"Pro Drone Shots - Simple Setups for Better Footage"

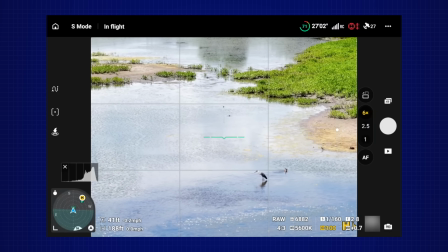That's perfect. But
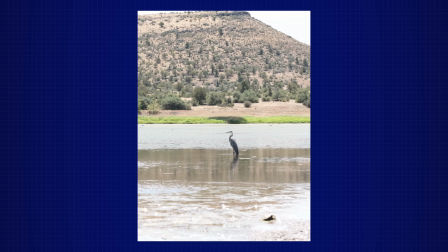so what I'm going to do here in my shot is I'm going to include this tree and do a top view of it just to kind of show you the different things that you can do.
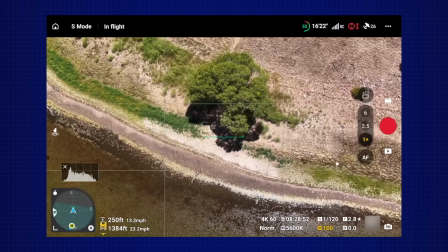So you can do several things. You can go, and one thing that I like to do, I like to bring the camera all the way down.
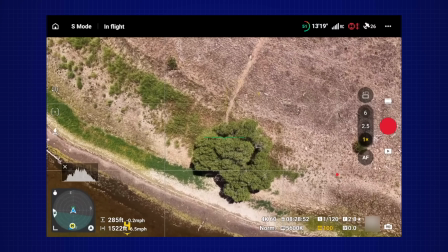So that's 90 degrees down right here. And then we're going to keep this object right in the middle.
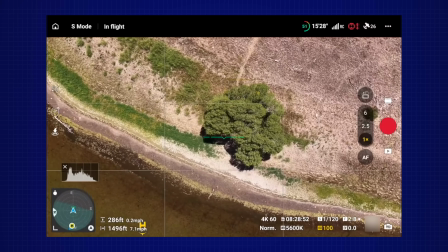And then I'm going to do a corkscrew spiral going up. So this one is pretty easy to do with the flight controls.
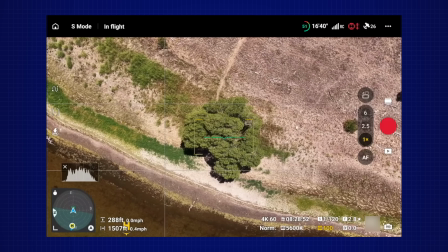And then depending on the surrounding of that tree, obviously in this case, there's water next to it, which we're going to go very low right here and kind of reveal it.
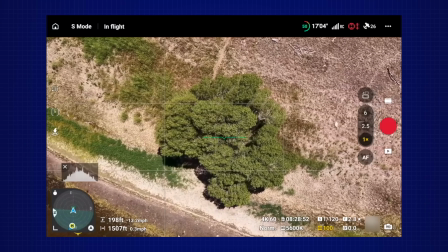And we're going to do a slow rotation going on top of it. So I'm going to start recording here.
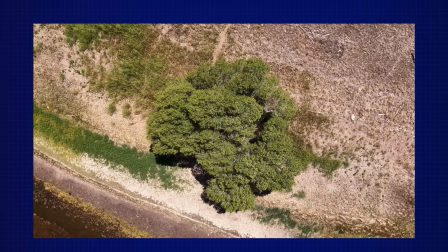I'm going to climb, and as I climb, I'm going to move to the left or to the right. In this case, I'm going to go a little bit to the right and do that corkscrew movement just like that.
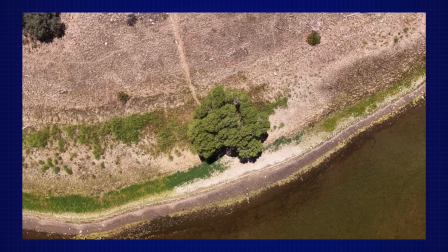And you just hold it in place. Keep an eye on your altitude as you're doing this so you don't climb too high.
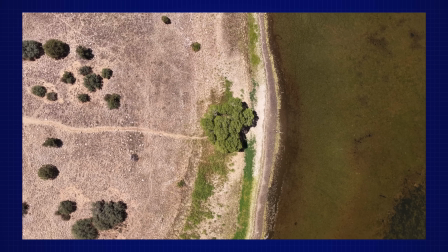There you go. Now, I know it says that I'm flying over 400 feet, but I'm not really.
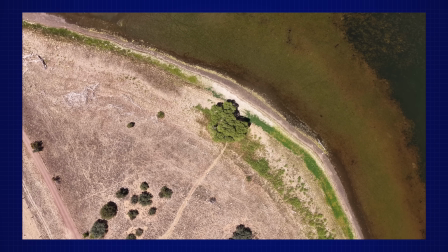It's because of the difference in elevation here from where we started. And there you go.
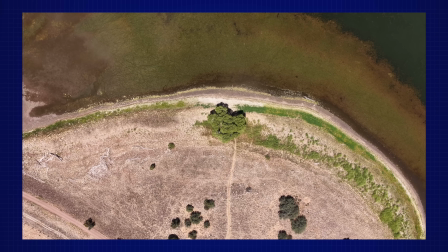I'm going to stop it right here. So that's one way to do the nadir shot. All right, so one of the big factors with vertical video to me is looking for interesting composition that you can film in the vertical format. And one of the things we have right here is a dock.
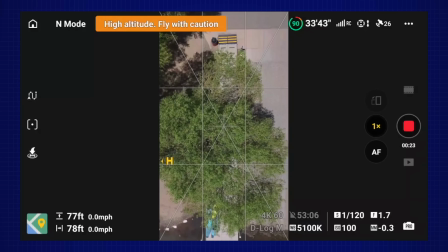All right, so I'm actually going to start, let me see if I can start over this tree in vertical here.
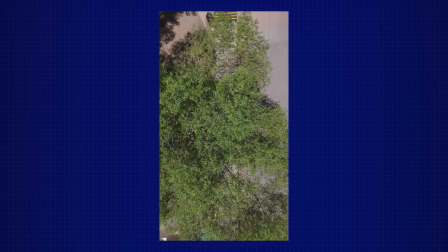4K 60, 1/120. I actually switched to the 64 ND filter because it's gotten fairly bright since we first started.
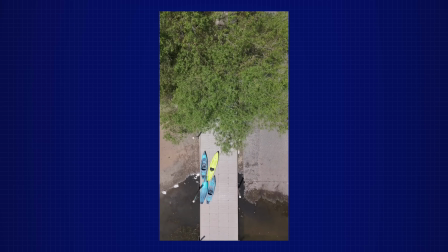And here we go, just kind of trying to keep my verticals as straight as possible.
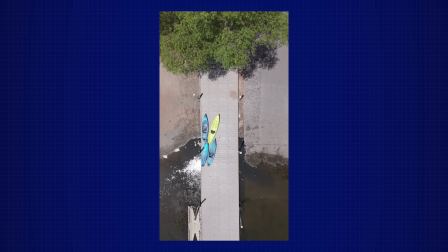The nice reveal shot here of this dock. And that's a cool vertical composition. So we got a lot of movement, a lot of drawing your attention up and down the frame. okay, so we're doing top down. This is Nadir.
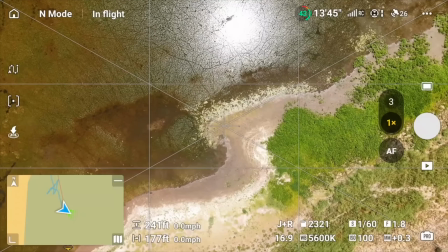So cool trick about nadir or nadir shots like this is that
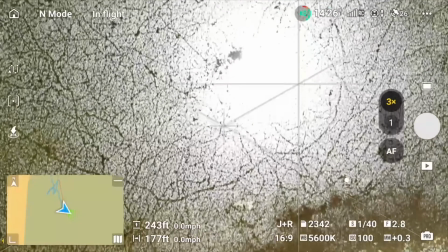if you go up to 75 or even 70 degrees, there you go, about 70 degrees,
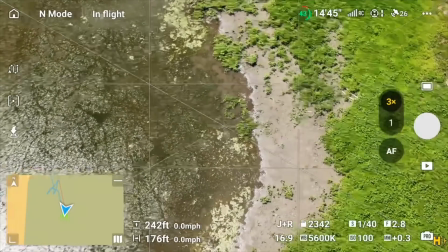and you pan over to something. Let's actually take a look at that great blue.
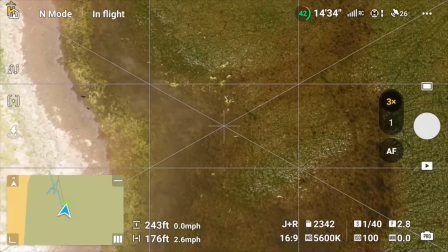You can get a pretty cool image, or pretty, there you go.
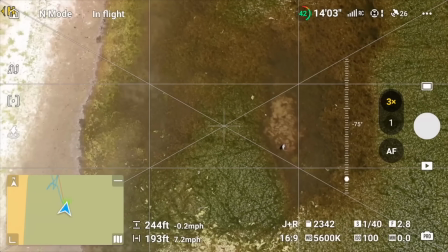Let's go back here so I can show you more what I mean.
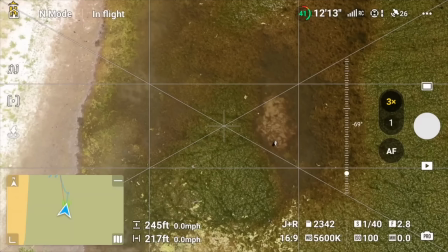So here from 70 degrees, we're well off center of that bird right now. And we can take that picture and it looks like it's top down, even though it's really not. So if you need to get a top down shot of people where you're not allowed to fly over people with the Air 3S, you know, the kayakers we saw earlier, getting top downs of them would have been much, much easier if you just fly to the side a little bit and turn that camera angle down quite a bit. If you really want to improve your drone skills, it takes two things: practice and knowledge.
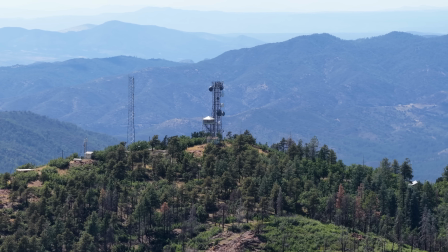Now, practice obviously takes time. Knowledge we can help you with.
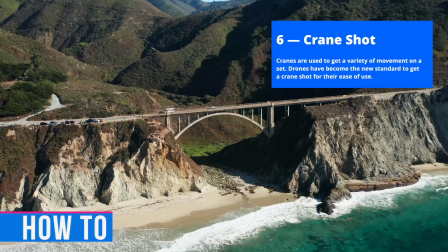We have a full drone photo and video course where you can learn how to take your skills to the next level.
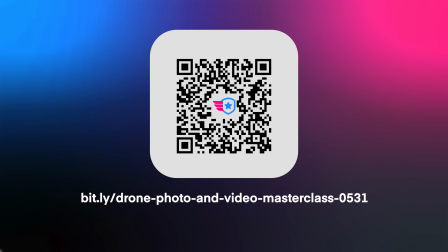Head over to pilotinstitute.com and get started today.